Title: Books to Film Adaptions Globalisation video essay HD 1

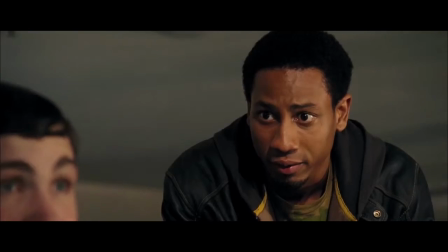Looking at Grover's race change from books to films also shows an attempt at globalization and widening audience appeal.
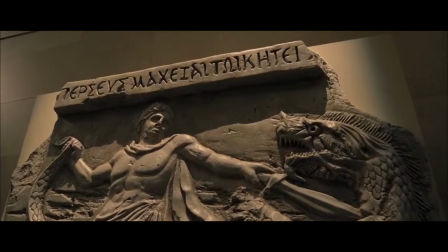In the books Grover is explicitly stated as being Caucasian,
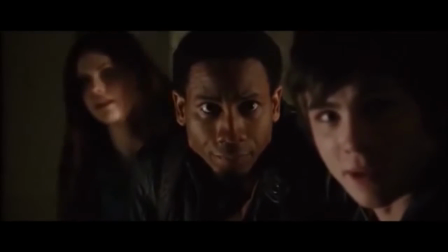yet the inclusion of Jackson as the satyr in the films made the films more representative and thus widened its appeal.
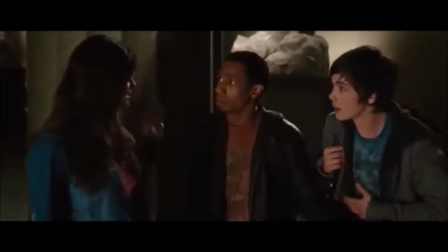Films are often slated when there is little to no representation of other cultures or people of colour leads.
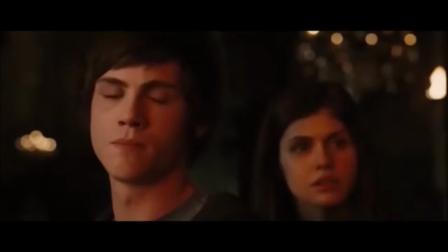Percy Jackson addressed this with its film and changed this element of the book to be more representative and to further the globalisation of the film.
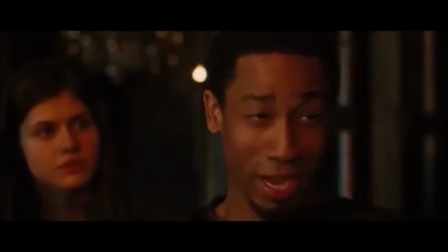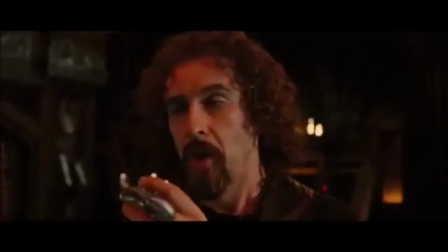you to look like this man. Kinda stylish, I like it. Would you prefer that I looked like this?
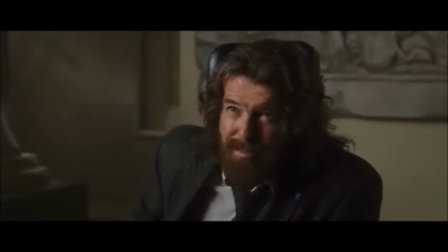Moving on from characters however, let's look at how they change one of the core elements of the book, Greek mythology.
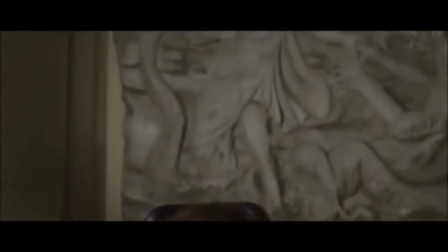The Percy Jackson series revolves around demigods, children of the Greek gods and goddesses and all their mighty powers.
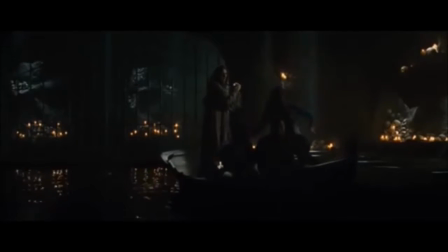So the books focus heavily on Greek mythology. In Greek mythology the underworld is described to be a bland place where the dead go and wander for all eternity.
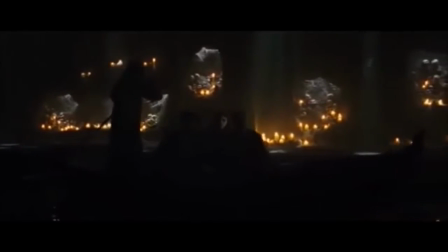In the films this is very different.
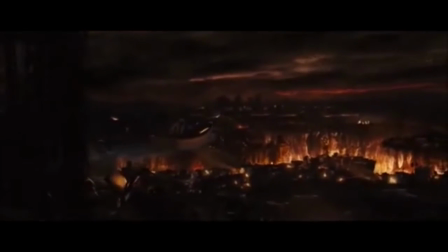The underworld is decepted visually as being Christianity's versions of hell with lots of fire and screaming tortured souls and scary looking things.
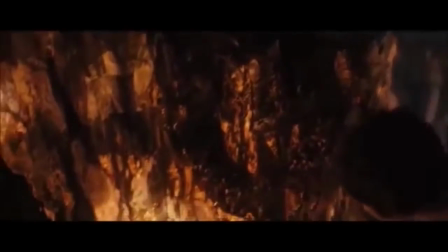As I mentioned earlier globalization is making the film have a global appeal which often means making elements westernized and basing it in America.
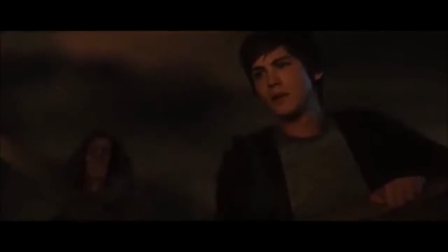Due to Christianity being a large and dominant religion in western culture one can see why this element of the book was changed to widen appeal,
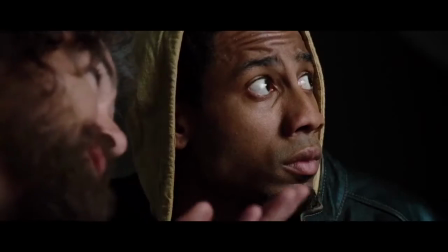increase understanding, and of course, globalise the movie. The settings of the book changed dramatically for the film adaption.
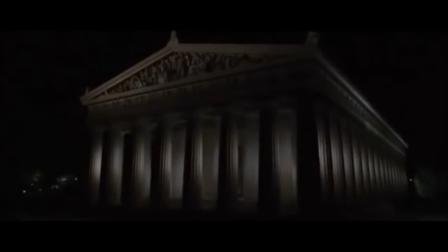In one scene, Percy and his friends head to Nashville to the Greek Parthenons.
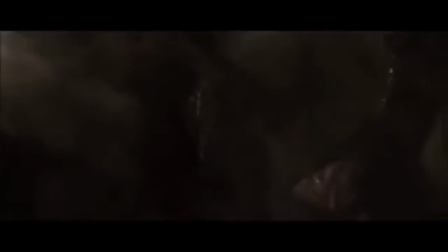In the book, Percy and his friends are never seen in Nashville, and they road trip across the states using their own vehicles, not greyhounds like seen in the movie.
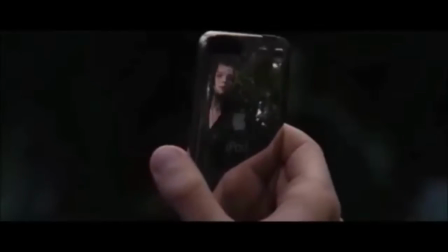The characters are also never seen with technology such as the iPod.
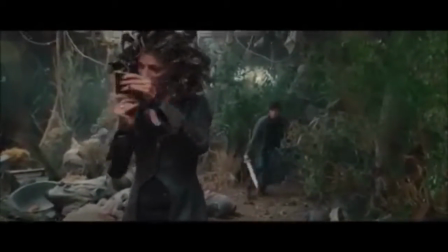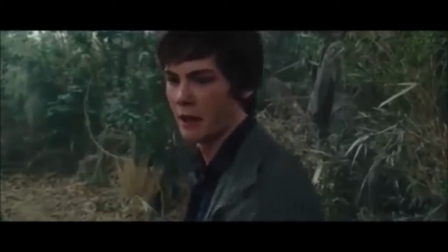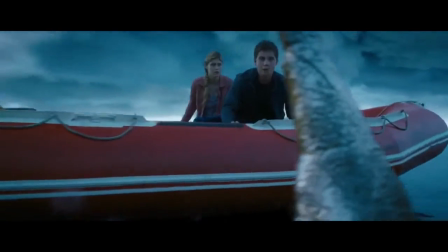However, this was changed in order to globalise the film and make it more appealing.
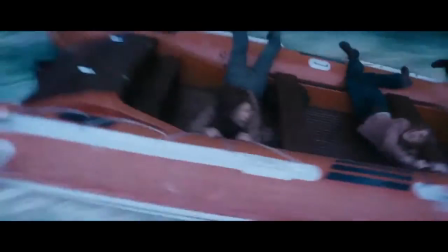It made the film feel more westernised and modern with the occlusion of logos and familiar brands such as Greyhound and Apple.
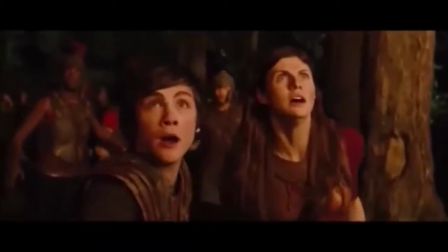Nashville and the Parthenons was included in the film as the film was based in America and if you're making a film about Greek heroes in America,
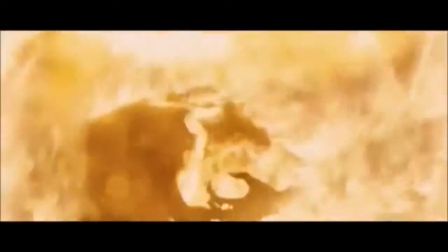it only makes sense to include one of the most well known Greek monuments in America, right?
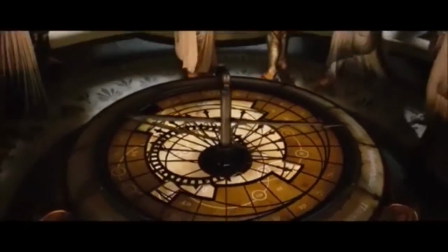As you can see there are many small and also big changes when a book is made into a film adaption, which causes it to be globalised.
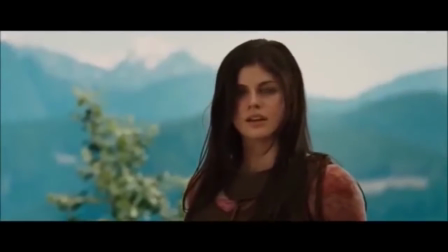One can argue some of these changes have been made for the best, whilst others also for the worst.
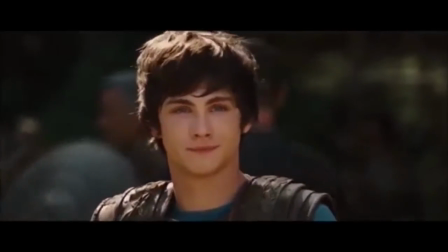But at the end of the day, they're all changes made to try and make the film appeal to the widest audience possible.
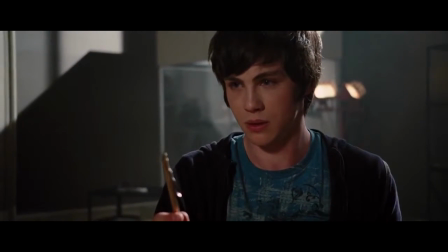That includes readers of the books and those new to the books.
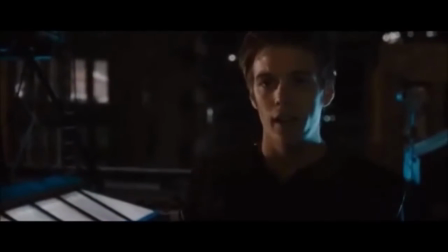Maybe they were wrong. Maybe you're no son of Poseidon.
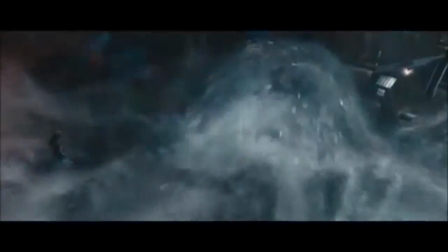In this essay we've only spoke about the Percy Jackson series, and I've not even covered half of the things that have changed from the books to film adaptions but essays
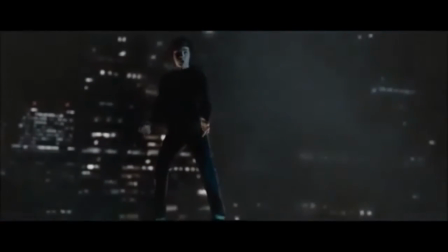can only be so long and attention can only be kept for so long as well so we're gonna end it here.
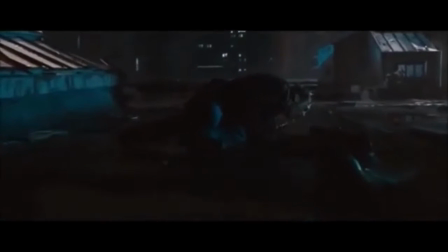But have a look at the next time you see a film that's adapted from a book and think about what the changes were made and how that probably widened the appeal and globalized the film.
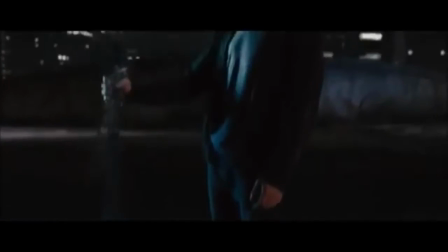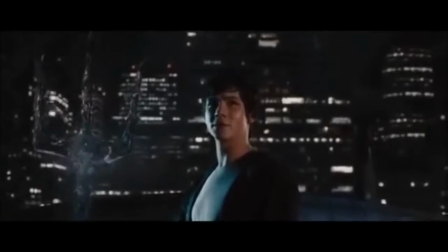Yeah, I think I am the son of Poseidon.